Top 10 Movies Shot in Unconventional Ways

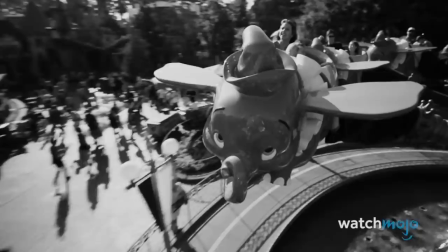[0:00]
And now for something completely different. Welcome to WatchMojo.com, and today we're counting down our picks for the top 10 movies shot in unconventional ways.
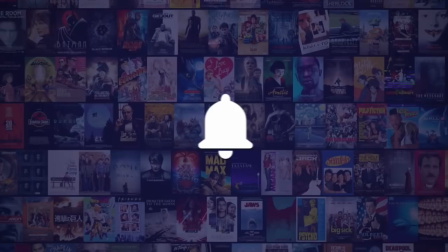[0:09]
Before we begin, we publish new content every day, so be sure to subscribe to our channel and ring the bell to get notified about our latest videos.
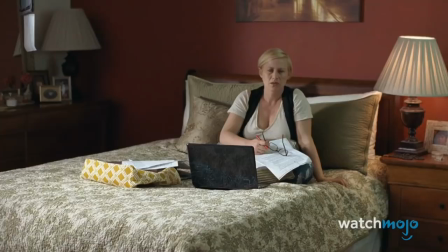[0:18]
For this list, we're looking at the most uniquely filmed movies, whether it was shot with a strange camera, used interesting cinematography, or used any other techniques not typically seen in traditional film making.
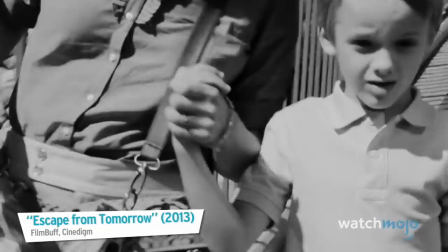[0:30]
Number 10, Escape from Tomorrow.
I'm not going but right here. Ask your father.
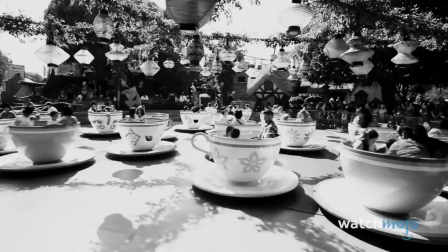[0:35]
In one of the most famous examples of guerrilla film making, Escape from Tomorrow was shot entirely in secret at both Disneyland and Walt Disney World theme parks.
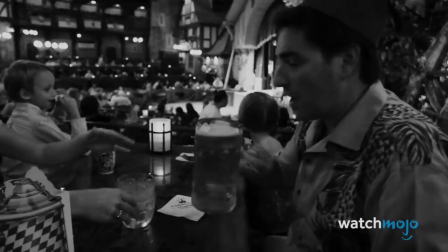[0:44]
The film was meticulously planned out ahead of time to get shots at the correct time of day, while actors would rehearse in hotels, keeping scripts hidden on their phones.
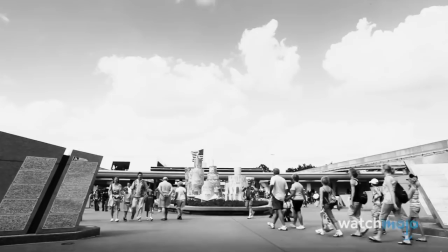[0:52] What? Enough, enough, enough. Get back to me. No. Are we going to fight now?
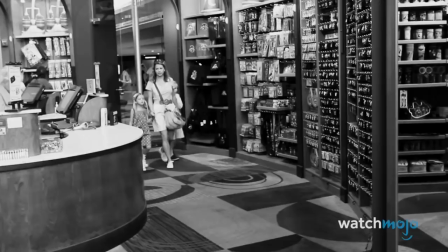[0:56]
Cameramen used the same types of cameras that typical tourists would carry, and shot in black and white, to compensate for the lack of lighting.
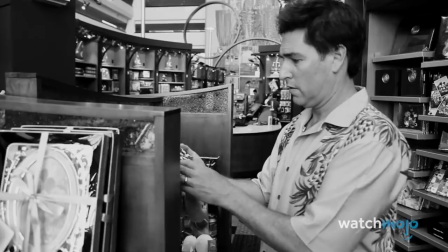[1:04]
Post-production was done in secret in South Korea, featuring violence, nudity, and a negative portrayal of Disney.
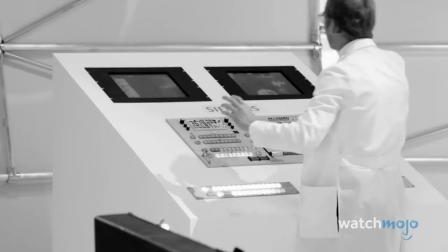[1:09]
The company surprised everyone when rather than sue, they largely ignored the film.
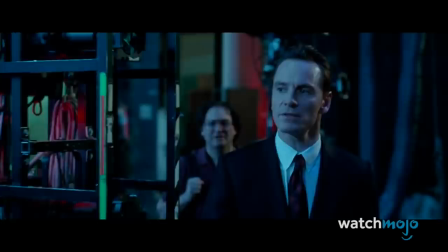[1:18]
9.
Steve Jobs What do you do? I play the orchestra.
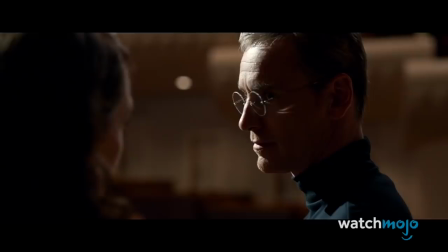[1:23]
This biopic, chronicling the life of entrepreneur and Apple founder Steve Jobs, was split into three parts, chronicling the different portions of the tech innovator's life.
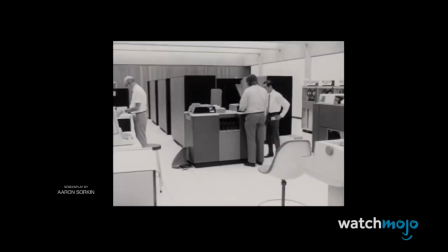[1:32]
What made this film unique was that each act was shot using a different medium. The scenes taking place in 1984 were shot on 16mm film.
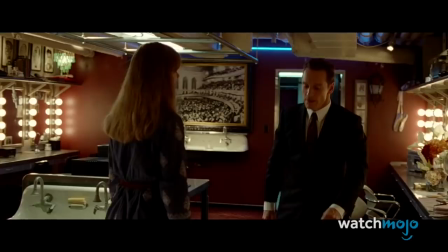[1:39]
The ones in 1988 were shot with 35mm. And finally, the scenes taking place in 1998 were shot digitally. early. This was done to mirror both the advancement of technology that Jobs was pushing forward and the development of Jobs himself.
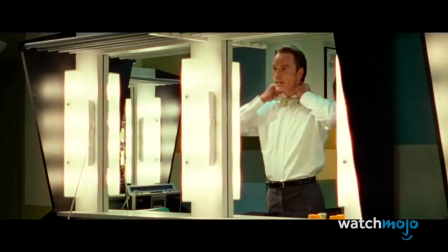[1:53]
As the film progressed, the cinematography became sharper and more well-defined.
Two most significant events of the 20th century.
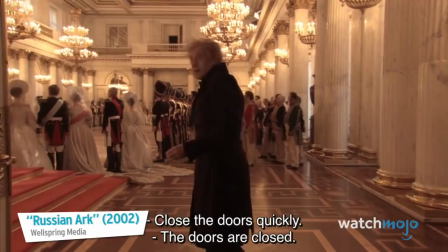[1:59] The Allies win the war and this.
Number 8.
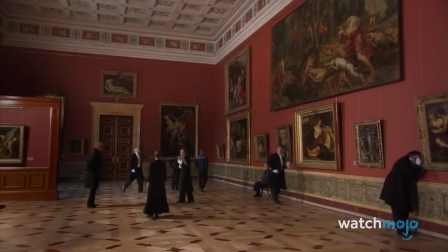[2:02]
Russian Ark It's impressive enough to shoot a 96-minute film all in a single sequence, but Russian Ark takes this to a new level.
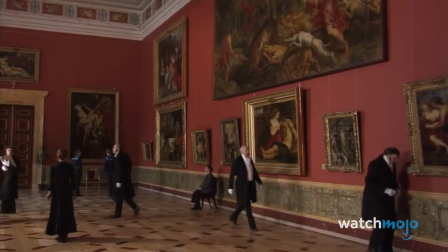[2:11]
The Russian historical drama was shot in the prestigious Winter Palace in the Hermitage museum, with the cameraman following a precise route between 33 rooms,
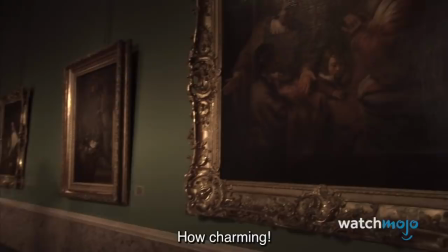[2:20]
capturing over 2,000 actors and three separate orchestras, all in perfectly choreographed harmony in the elaborate tracking shot.
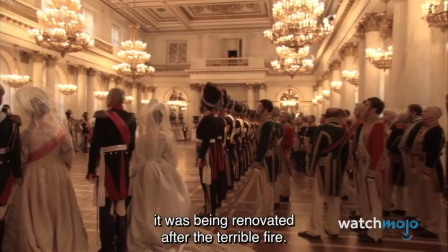[2:30]
The film used the unique locale to take the audience on a trip through 300 years of Russian history and became a favorite with art house moviegoers and critics.
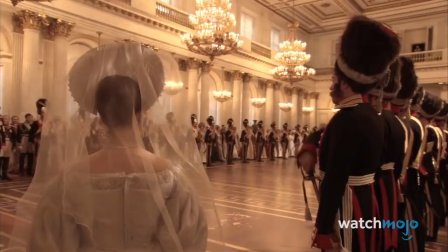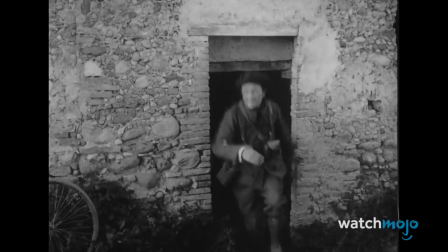[2:47]
Number 7, J'accuse What makes this film stand out is that parts of J'accuse were shot on actual battlefields, using real soldiers and the battles of World War I, with the full support of the French military.
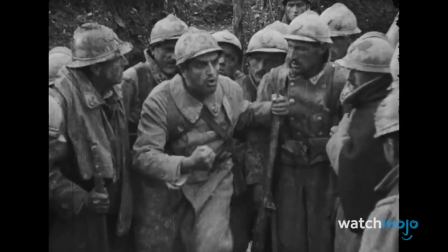[2:59]
Director Abel Gans had been drafted but was later recalled due to poor health.
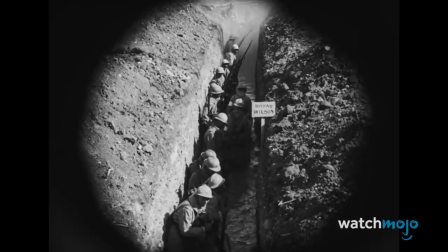[3:03]
As the constant news of his friends dying trickled in, he became inspired to make a moving piece about the horrors of war.
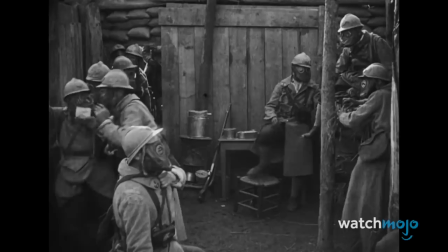[3:09]
What really lands this film on our list is that Gauss tricked the French military to get it made,
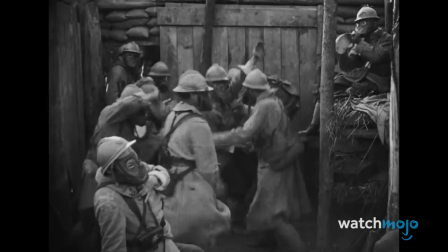[3:14]
telling them it would be a patriotic celebration, but making the final film a harrowing and somber condemnation of war.
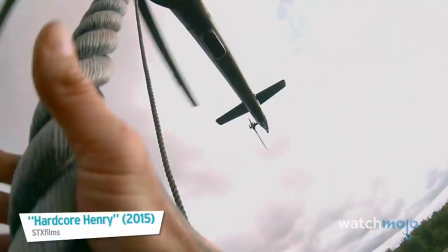[3:24]
Number 6. Hardcore Henry Shot in the first person by attaching GoPros to a specially made mask,
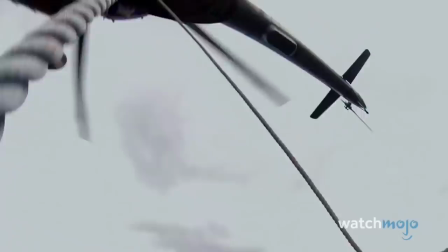[3:33]
Hardcore Henry is reminiscent of video games, particularly first-person shooters.
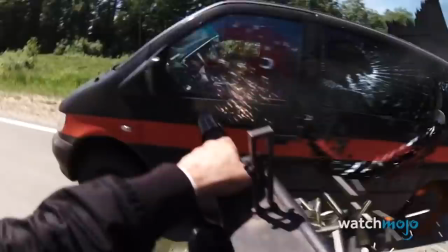[3:37]
Many of the film's plot points further draw parallels between the film and FPS-style games.
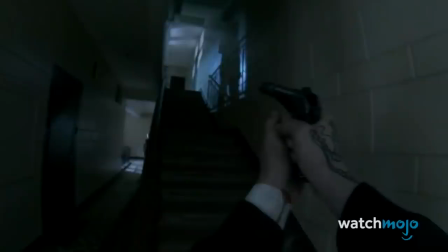[3:43]
This includes Henry being an amnesiac and a silent protagonist with cybernetic enhancements,
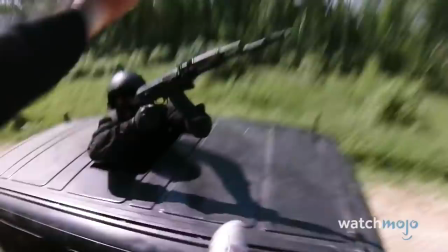[3:48]
mowing down an army of evil goons with a wide arsenal of easily changed weapons.
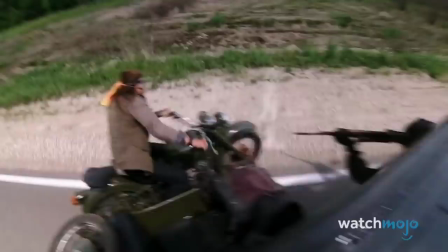[3:53]
Throughout the movie, Henry even has various identical allies, providing him with weapons and vital plot points, all played by the versatile Charlotte O'Copley.
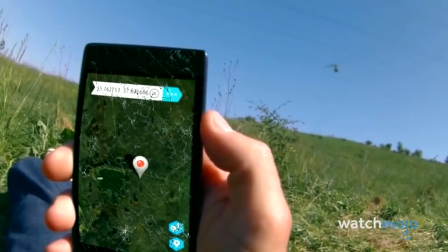[4:01]
In true video game fashion, the film ends with an epic battle and final twist.
Here's what you gotta get to, chop chop.
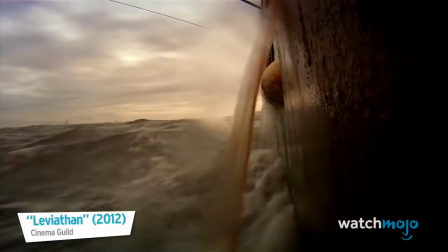[4:08]
Number 5, Leviathan.